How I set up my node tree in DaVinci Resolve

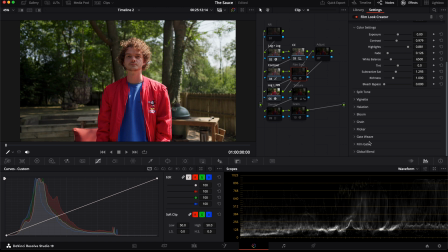I took like five different shots that were different exposures, different colors, and I would grade one of them the way I thought that it should look. And then I would copy that grade and put it on the next one. And if I cross-referenced them and something was kind of weird, I would split the difference. And then once I got all five looking awesome with the same grade,
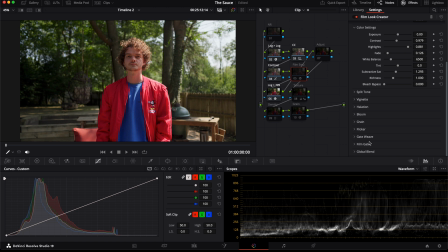and I know that the film emulation isn't doing anything weird with certain colors, then I stuck with this.
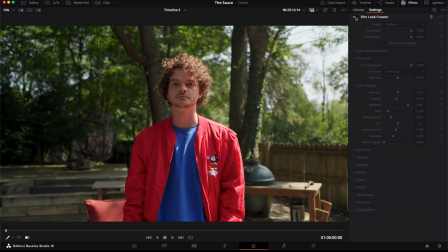So I'm gonna go ahead and turn this on. And I just love what this is doing. It adds such smoothness to the shot. And again, that's cinematic. If I'm going for a different look, it's as easy as coming through here to core look, hitting this drop down, maybe hitting vintage or something.
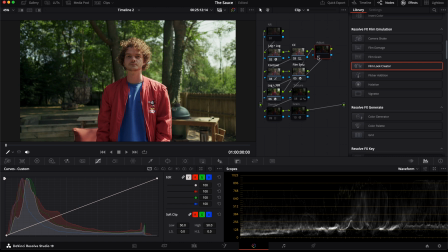Right after that, I have a node called adjust up here in the top right. The reason why I have it up here in the corner is because a lot of time I'm doing parallel nodes here. So if I hold option and press P, it adds a parallel node, and those will just kind of stack up over here on the side. The reason why you would do parallel here is because if you have like five serial nodes in a row, and the first one's making the shot brighter, and the second one's doing this, and the second one's doing this, they're all stacking effects on each other, whereas a parallel node all references the previous node. So they're all adding their corrections to the same node, which would be my bookend CST.
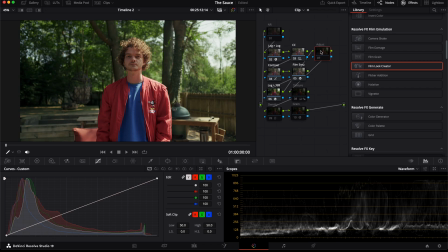So it's all kind of referencing this final shot. This is where I would do power windows or anything like that. Sometimes additional grading will go here. I'll just go ahead and leave that on because there's nothing in it, but that's where that node lives. After that, I have a texture shot. This is the way that I like to set up texture, at least for my Ursa right now.
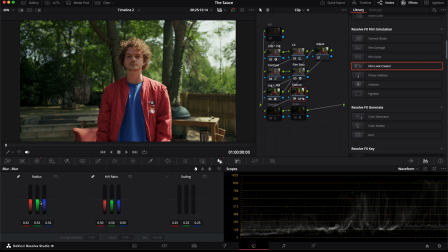I'll turn that on. I have midtone detail at -20. And then I have blur at 0.52, just barely taking that digital edge off.
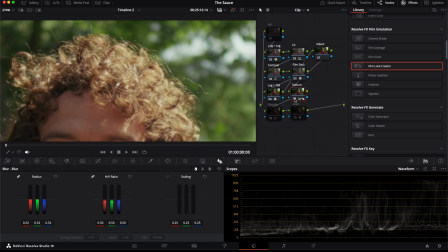I'll zoom into my hair and toggle this. It takes a little bit of that bite away. If it's another camera that's a little softer or a little bit sharper, I'll just go in there and move those sliders a little bit.
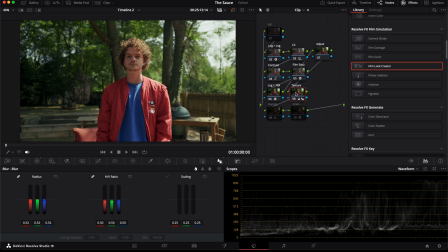But in general, I always have this note on. I prefer to take away the digital sharpness and then add a little bit more sharpness at the end with a little bit of film grain. I prefer that texture workflow, but we'll get to that in a second. Next note is density. And if we toggle that on and off, it's doing the same thing that we looked at earlier, taking the greens and the yellows and making them darker.
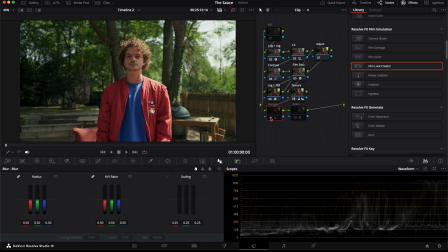Reds, it's making a little bit less dense, a little bit less saturated. And skin tones are getting less dense, but keeping their saturation. So it's pulling a little bit more emphasis towards the warmer tones. I think it brings more subtlety into the shot. And this plugin specifically, I found is the best way to correct the weird quirks that all of the different camera brands have. So when you're shooting with Canon and maybe everything looks pink and a little red and magenta, you can bring back that density and brighten stuff up. Maybe you're shooting on Sony and there's too much yellow and everything. Instead of just taking global saturation down on yellow, you can make yellows a little bit darker, or you can make them a little bit brighter.
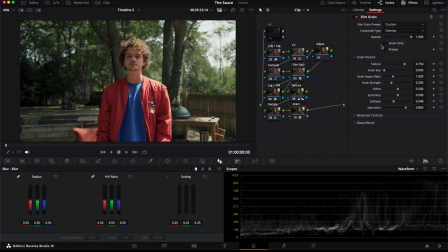Last note is grain, which I'll go through really quick. This is based off of the 35 millimeter preset.
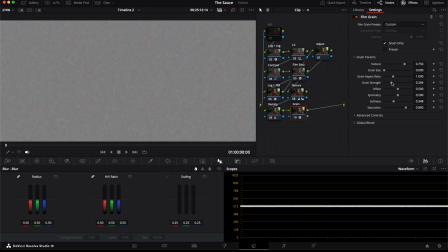I turn the opacity all the way up. Grain size is all the way down on 35 millimeter. Strength I have at 0.266, completely arbitrary. It's just eyeballing it. I turn the softness up and I turn the saturation up. And then down here at advanced controls, I usually turn midtones down.
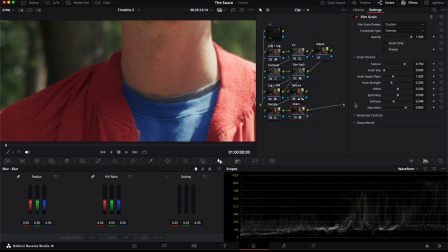I like it when highlights and shadows are a little noisier. I don't like when a talent's face is like swimming in noise. So I turn the midtones down. And there's the sauce all together.
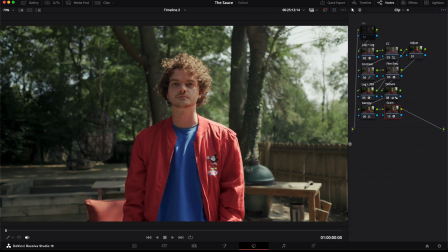I'm going to go ahead and do all the notes here. I'm going to grab density, grain, texture, and film emulation so you can see what I would have normally done with a node tree, and then what I'm doing now with this preset.
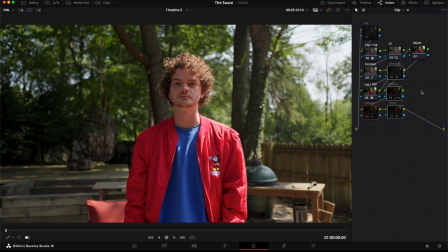There's off, and there's on. I love what it's doing to the texture, taking that digital edge off. I love what it's doing to overly saturated colors like red. It kind of brings them down, but there's still richness to it. Skin tones are still rich up in the mix, but there's a lot more color separation. It just looks way less harsh to me.
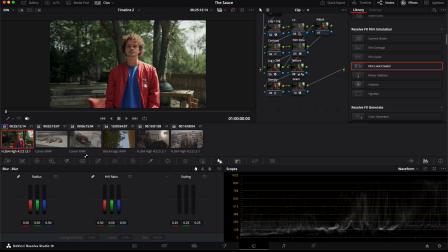Dare I say a little bit more filmic? I know that's gross. I have a couple other clips that we can look at here with the same thing, just so we can sort of cross-reference them. Grab the sauce, put it on here. First thing we gotta do is come up here to this first CST. This is not in Blackmagic Film Gen 5. I have it preset to that because that's what I'm using most of the time, but this was shot in a C70, so it's C-Log 2. Maybe this shot is a little bit too bright. Bump the exposure down. And then there's before and after the sauce.
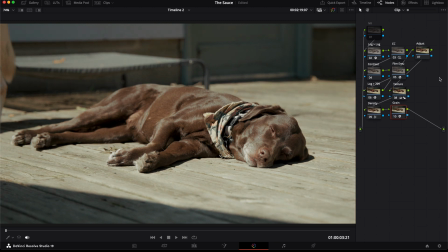Again, it just looks a lot smoother, especially with that texture node, what that's doing here. It does look a little bit green to me. The way that I would fix that is probably in adjust. Add a little bit of magenta back. I think my favorite thing about this grade is just the color separation that happens. When you're looking at this shot, the wood is very, very neutral.
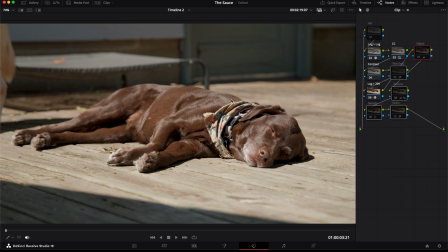The background's very neutral. She's very warm, very chocolatey in color. And then if we look at this, everything that's not really earthy, really warm, kind of takes on this really subtle, cool, almost greenness to it.
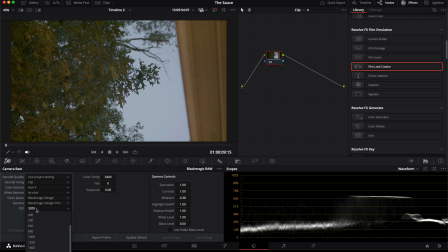Okay, this next one's interesting because this is recorded with my Ursa at 3200 and it's still underexposed pretty significantly.
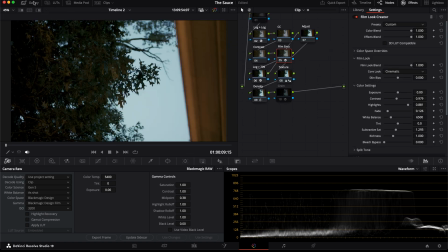So we'll change this to Gen 5, put on the sauce, and on this shot, I would be adjusting contrast, I think. And my favorite way to handle really, really noisy shadows like this is to bring the black point way up,
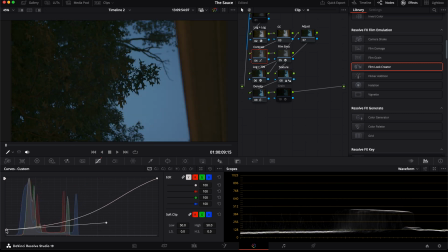create a gigantic smooth curve, and then ease this back down. Maybe we can go like there. And then we can ease off a little bit. Let's look what the colors are doing. I love it when blues are a little bit more green, a little bit more cyan, and not purpley.
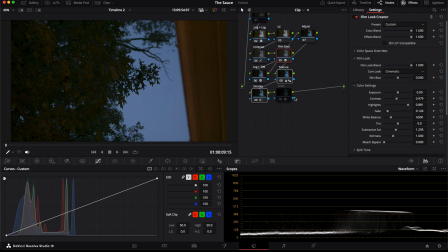And the sauce is doing that for me. Here's a different camera.
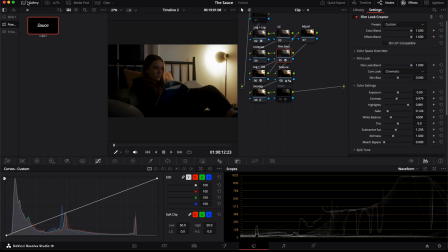This is with an FX3. Shot on, can't remember which one, but it's a Vespid.
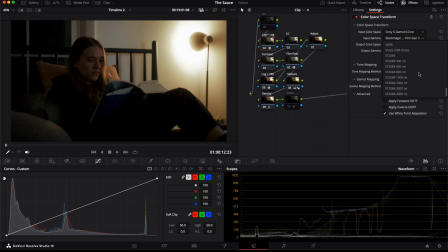Let's do S-Log 3. Bump up exposure a bit.
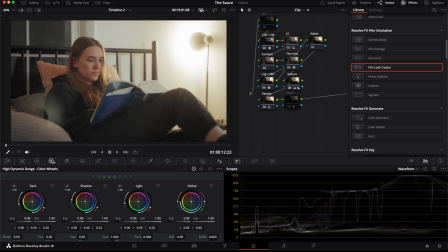Another cool thing to note, I would imagine this is mostly the film emulation. Keep your eyes down here.
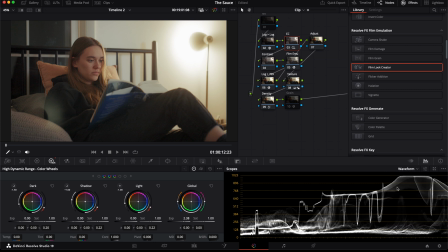I'll turn this up. Keep your eyes down here on where we're clipping on the highlights.
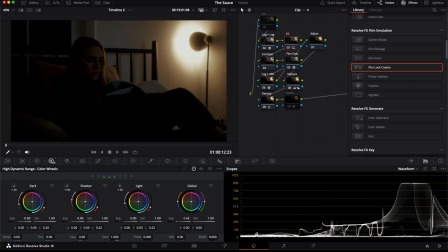There's sort of a little bit of assistance on the highlight roll-off.
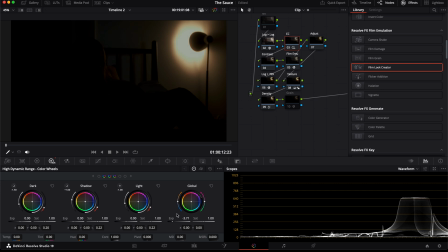That more or less is how the camera recorded it. And you can see up here that there's a little bit of grossness in here if we push it too far. And when you turn it up, it eases to a stop. Instead of just linearly going above the waveform and clipping really hard,
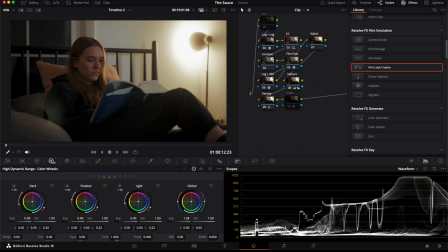it all bunches up and kind of coils the way that you want to see highlights. What's amazing is we can go all the way up here and it's still not doing anything super weird. Maybe it would help it a little bit with the contrast.
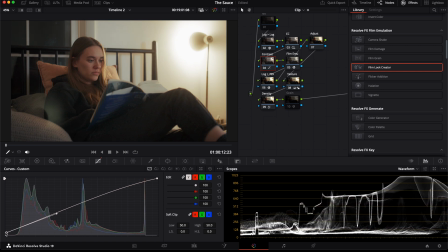pull the sky up a little bit, bring the ultimate black point up, and then give it a little bit of an S curve. This one I want to show because I find in the old days, Sony sensors were a little bit too green, a little bit too yellow, maybe kind of sickly.
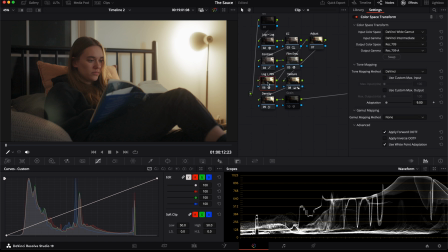And these days I think they are, this is kind of hard to describe. Maybe a little bit more neutral than a Canon, but sometimes there's this extra magenta purpley in skin tones. But if we toggle on and off what's happening here, it's taking that away.
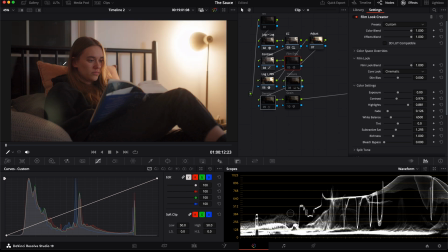Number one, this pink pillow is becoming a little bit more smooth. If you look up here at the white parts, there's darker parts in here, maybe this pillow, and toggle it on and off. It's taking away that purpley look, replacing it with that smooth, cooler look, but keeping the richness in the skin tone.
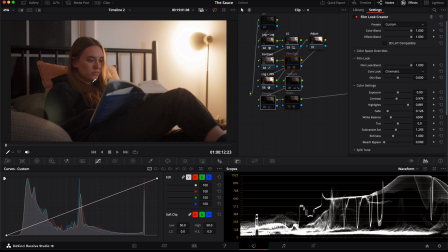Which again, I'm loving the color separation that's happening here. It really makes this whole, whenever you toggle it off and look at the original shot, it makes everything look purple and red and kind of severe.
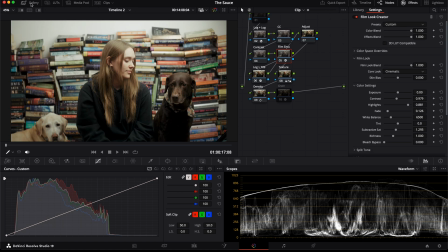Last shot, here's all my girls. We'll put sauce on there. This is another shot.
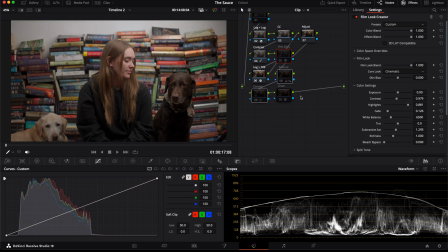If we take everything and toggle it on and off, it might be a little bit too green now. We'll handle that in a second, but the reason why I like this shot as a demo is because there's a lot of books behind my wife and a lot of them are super saturated,
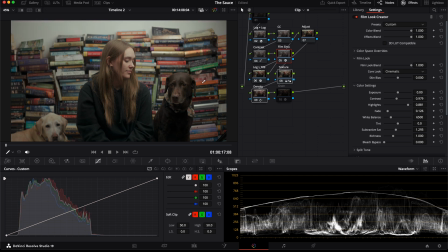like this one right here. Just a nuclear orange color. And if you toggle it on and off, it's taking away that severity. Same thing with this green one.